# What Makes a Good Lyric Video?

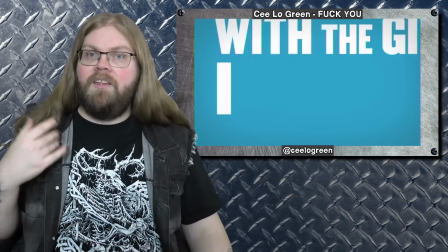8:12 Lyric videos crystallized as something to present in a more artistic manner as the art of music promotion evolved on the internet.
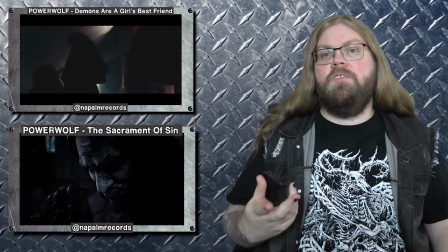8:18 Now it's almost expected when a band or an artist is releasing new music, there's gonna be a couple of music videos and at least 1 lyric video. So in their mind, if there's gonna be uploads of the song on YouTube, they might as well be official.
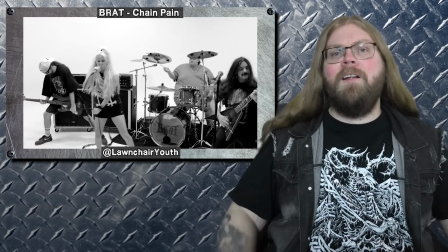8:32 And we'll throw the lyrics in there just because. The thing about a music video is that it takes time, energy, and money to make.
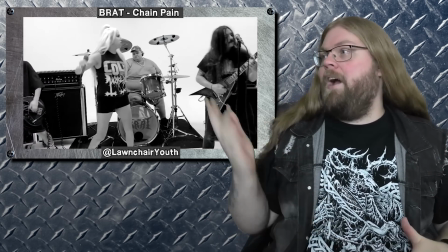8:40 Even if a band is playing in a white void or in a parking garage somewhere, it takes basic understanding of cinematography, directing, editing, and a whole cast and crew to help things around.
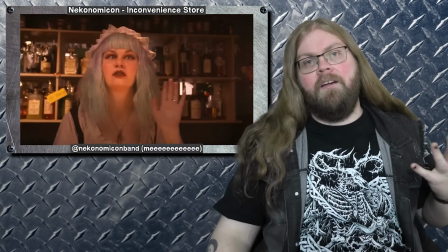8:50 This kind of music video can take several weeks of planning with a whole stressful day of filming, and can be a big financial investment for a band just starting out. So the lyric videos are in fact interesting and great way for artists to promote themselves online. If you know how to use a video editor and has a basic understanding of graphic design rule, then you can make a lyric video.
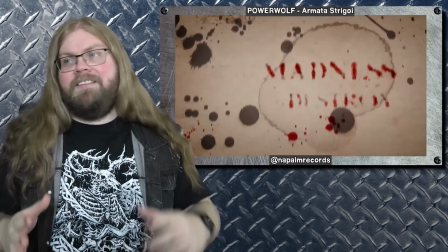9:10 There are a couple of ways to make a lyric video, but the most basic one is textured background with text animated to the song front and center,
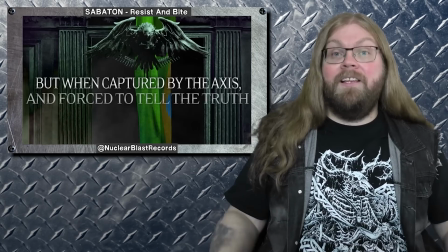9:17 intercut with band photo or album cover. The animation can be as simple as a PowerPoint presentation or as a full-on animation with custom graphics.
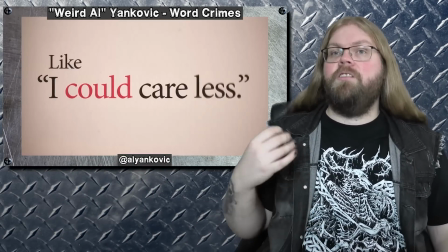9:26 You could use the lyric video to tell jokes in a way you wouldn't be able to do with a regular music video.
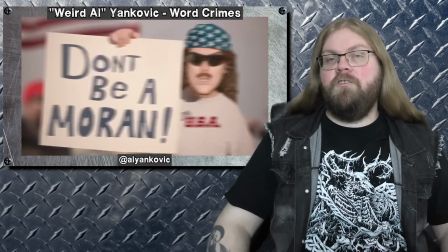9:31 Often with custom graphics lets you visualize the jokes in a simple manner. But the rulers of the lyric video are the Vocaloid community, who just orders a single graphic of a character and animates the text around it.
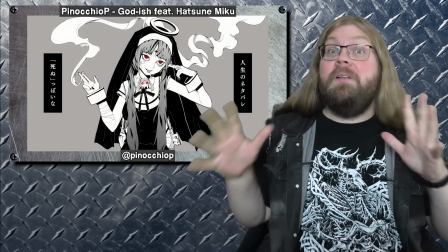9:43 It is genuinely an impressive feat of animation. We now have an infinite examples of how to animate a lyric video, but what if you just want to keep it simple? That's what we're here to do. So my partner, who's the one who wrote most of the script, would like to say... Hi, I wrote most of the script. I also really like watching lyric videos and thinking about what was done really well with them and how they could be improved. Go ahead and share some examples, my darling. Will do, my love.
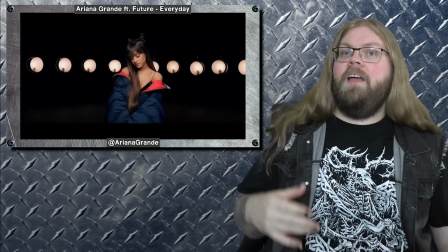10:12 Take for example the official lyrics video for Every Day by Ariana Grande featuring Future. I know this is a metal channel, but there's some really good examples to point out here, so just stick with me. This is an example of an exceptionally done lyric video.
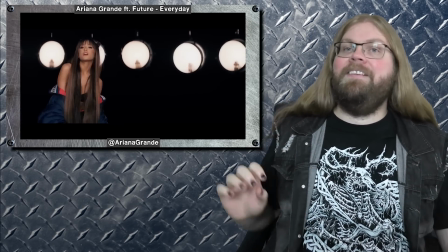10:25 There's a limited color palette, so it's easy to read the words across the screen.
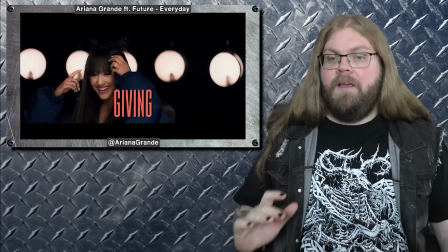10:28 The words are easy to read because there's good contrast of color in the video, and because the words are consistently showing up in the same way, in the lower third of the video.
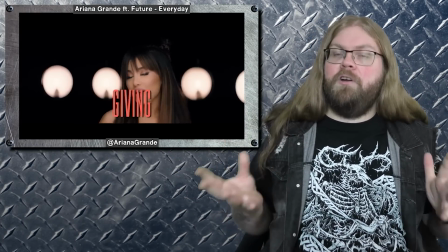10:37 Even though this is a lyric video with a much more higher production value, the beauty of it is where it's kept simple.
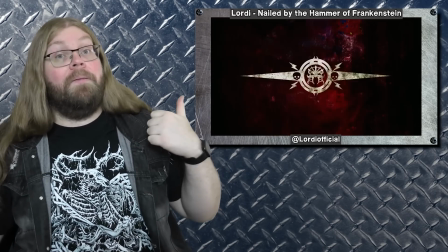10:43 Another example is a lyric video nailed by the Hammer of Frankenstein by Lordi, with cool graphic visual elements and a comic book aesthetic.
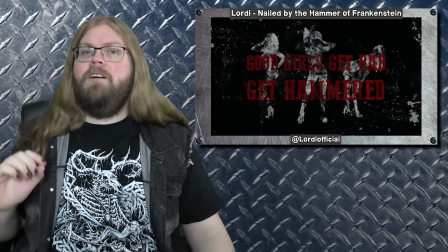10:52 The main thing that could be improved here is that in the chorus there's low visual contrast, which makes it really hard to read the words on screen. And what's the point of a lyric video if you can't read the words?
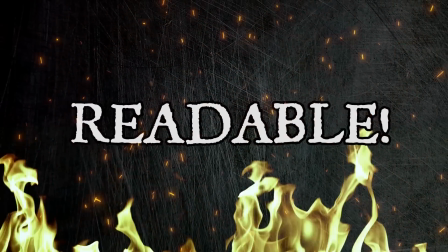11:04 Part 3. How to make the words readable. So you want to make a lyric video, so what do you need? 1. Music. Obviously. 2. Some kind of editing program. Obviously. So what do you need to keep in mind when you're making the video? Accessibility. Obviously. It's of course important to keep in mind the rules of basic graphic design when making engaging and entertaining videos. But the number one rule of priority should be to make the words readable. If someone with limited vision can't read it and someone with delayed processing can't process it, you made a bad video. Go to editing jail. A good example of something you want to avoid doing is the lyric video Bet Du Shove It Down by Powerful.
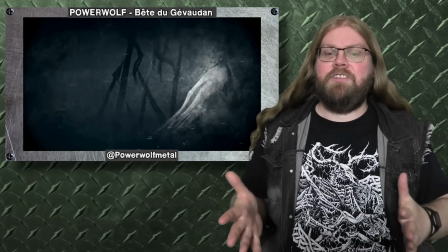11:48 There's good limited color palette with consistent word animation, but where it falls short is how the words show up on screen.
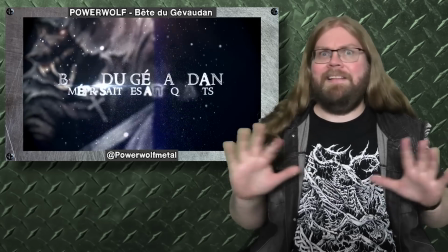11:54 As each line is sung, the corresponding words show up completely out of focus and takes their sweet time snapping out of focus.
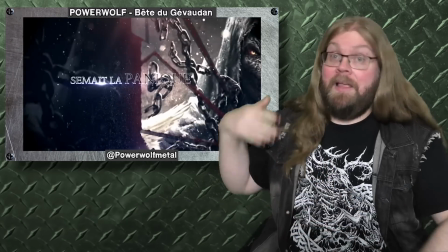12:04 It's a cool visual effect, like once or twice, but it gets played over and over and over, and it's a little bit too much.
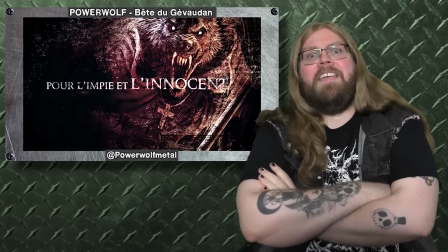12:11 And it's not helped by the fact that the song is in French.
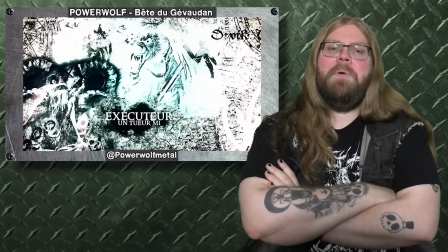12:15 Not in a easy punchline about French people kind of way, but more in a most powerful listeners probably don't know French,
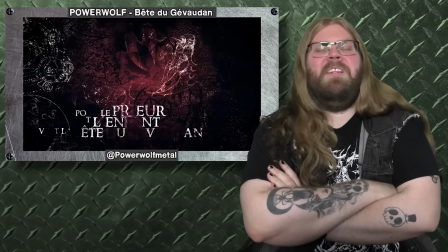12:21 and if they're curious to what these words actually look like, this video doesn't help much. Kinda way. So how do we avoid doing this? Well, I'm going to tell you in 3, 2, rule number 1, you want to pick a font that's easy to read.
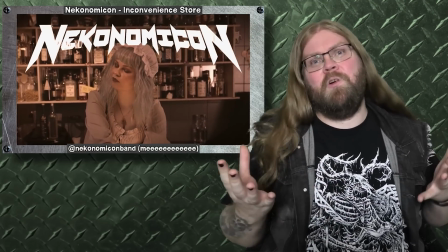12:35 Something extremely stylized might work if you're showing the band logo and song title, but when we're talking about text that's going to be like moving and changing constantly, you want something that puts minimal visual restraint on the viewer.
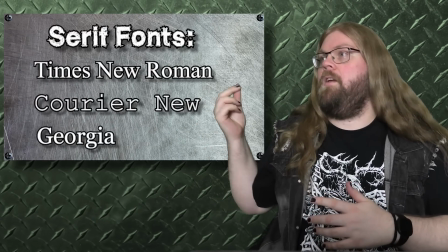12:47 Though serif fonts are really good at creating the flow of reading, those are better for like big blocks of text.
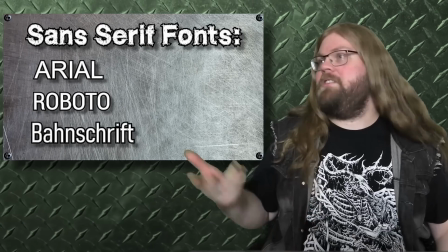12:52 You know, like books or newspaper. You might also look into sans serif fonts, the main difference that they're not wearing shoes. Naughty. For free! Common fonts like Arial are pretty sleek and easy to read.
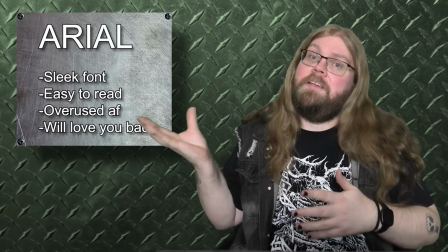13:08 It's of course overused, but it's used often for a reason. But can flow extremely well if edited correctly. Try for something that isn't heavily stylized. And bonus point if you use something that's dyslexic friendly.
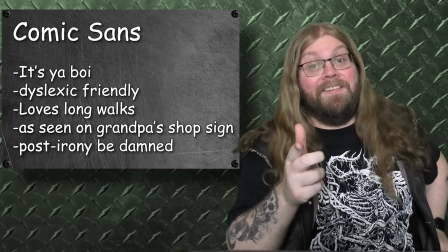13:19 Fun fact, Comic Sans is one of those fonts that's very dyslexic friendly. It's also one of the few fonts for people that's easy to read if they have dyslexia.
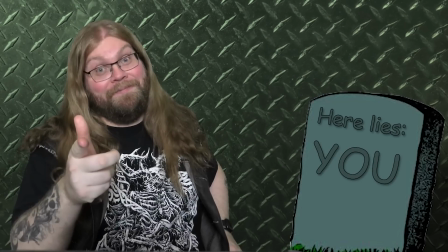13:27 And if you're anti-Comic Sans, I'll make sure it's on your tombstone. You will be remembered as a clown, and also people can read your name. And here I want to add a little disclaimer warning. Sure, you could pick like the fanciest font and use that if it fits the vibe of your video.
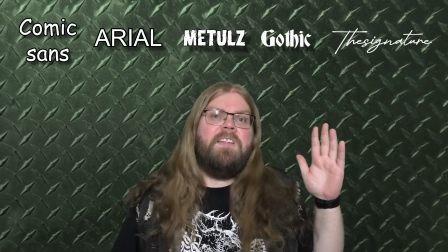13:42 But between the simplest of Comic Sans, the most complex cursive, you should find a font that's somewhere like in the middle, a little bit to the left.
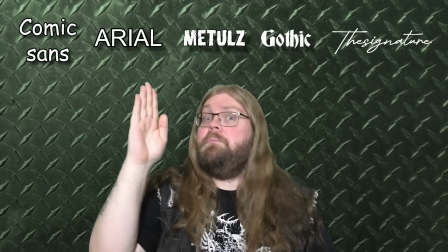13:51 Like, you know, people should be able to read it.
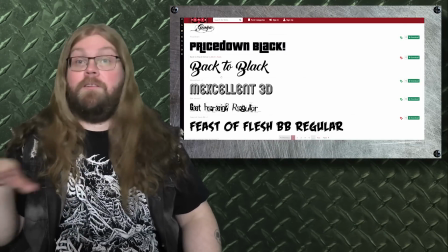13:54 Also, a second disclaimer, if you're just downloading fonts on the internet all willy-nilly, remember to read the license!
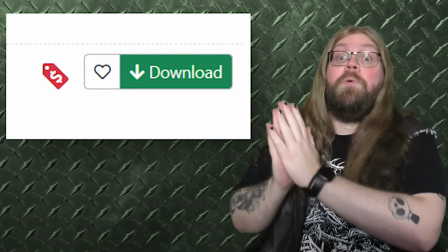14:01 Yes, the fonts are free to download, but that doesn't mean that they're free to use.
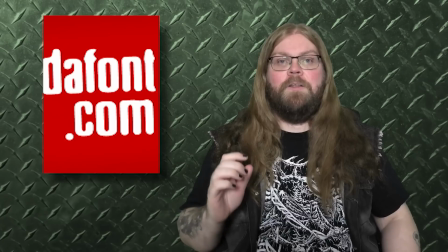14:06 This is why when I choose fonts, I go to thefonts.com and choose a font that's either public domain or 100% free.
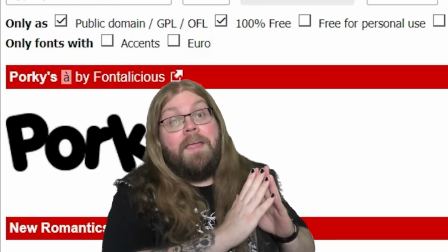14:12 Because these are given out and can be used for free.
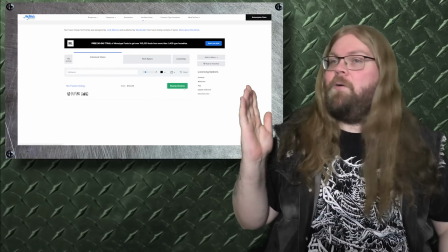14:17 If you want to use a fancy font that costs money, then, you know, buy it and support the creator. But remember, you don't need something that costs money. Something simple and free that even comes free with your PC can work spectacular.
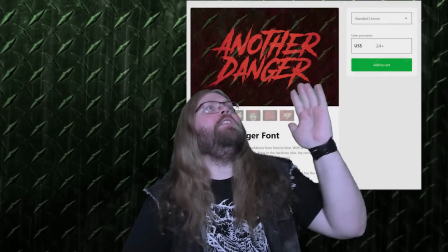14:31 But oh, one day I will afford you another danger font. Yes, that font's not free to use.
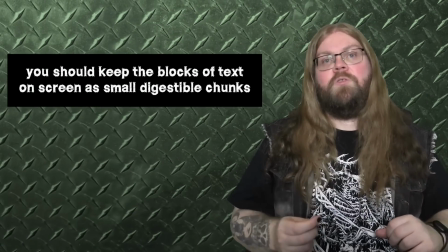14:37 Read the rules. Rule number 2. You should also keep the block of text on screen as small, digestive chunks and not an overwhelming large paragraph. The rule of thumb is to go line by line,
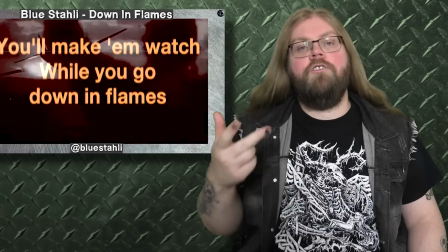14:48 maybe even 2 or 3 lines if the song is sung at a fast pace. The words need to be on screen long enough for the viewer to recognize what they're hearing and seeing,
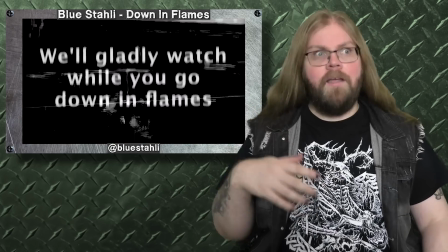14:56 and not a second longer. Kinda like a closed captioning rule.
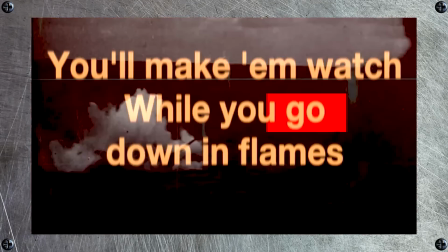Rule number 3. You should create a contrast between your words and your background.
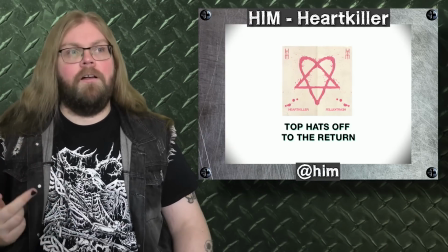15:10 The easiest way is to make the font color very distinct from your background color.
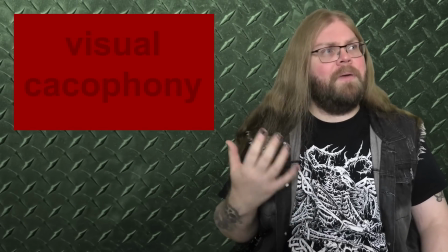15:14 If you want to use a font color that's similar to your background color, that's gonna create visual cacophony,
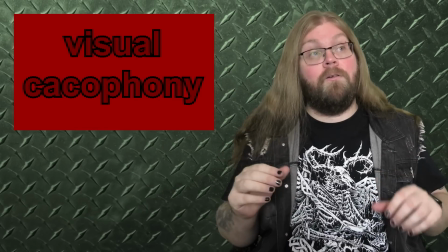15:19 but if you really want to, use a thick black outline or a drop shadow. It will also make it easier for your words to pop out.
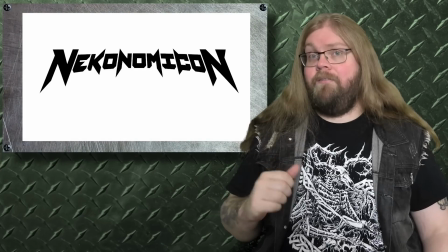15:26 Simple rule of thumb, if the background is bright, use black text. If the background is dark, use white text or any similar bright color.
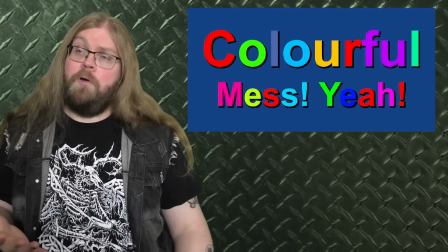15:34 You can add color, and lots of color if you want, but unless it fits the vibe, it's going to look like a children's coloring book. I know most of you color nerds are probably saying right now, Ayo Andri, what about your own lyric videos? I've seen them and you use color in the text on those. Then also what about your patron saint and goddess Ariana Grande?
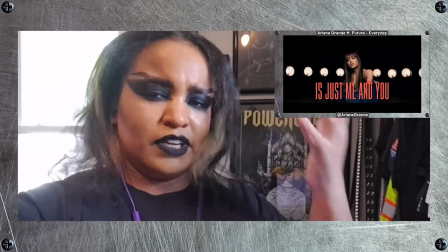15:54 She has color in the text in that video you like so much too. First of all, you have eyes. Good job.
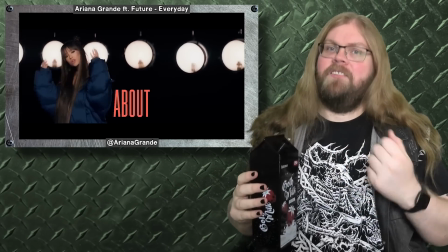16:01 But second, notice that the background is dark while the text is bright, and also the bright color of the text matches the inside of her jacket.
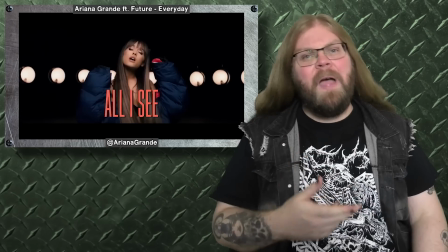16:09 It's connected! The video has an intentionally limited color palette. Also, my own personal hot take, I think colored text works much better in live action.
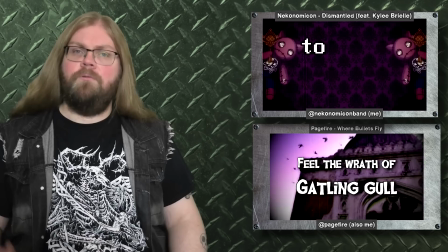16:19 It's why most of my lyric videos only has white or black text depending on the background color.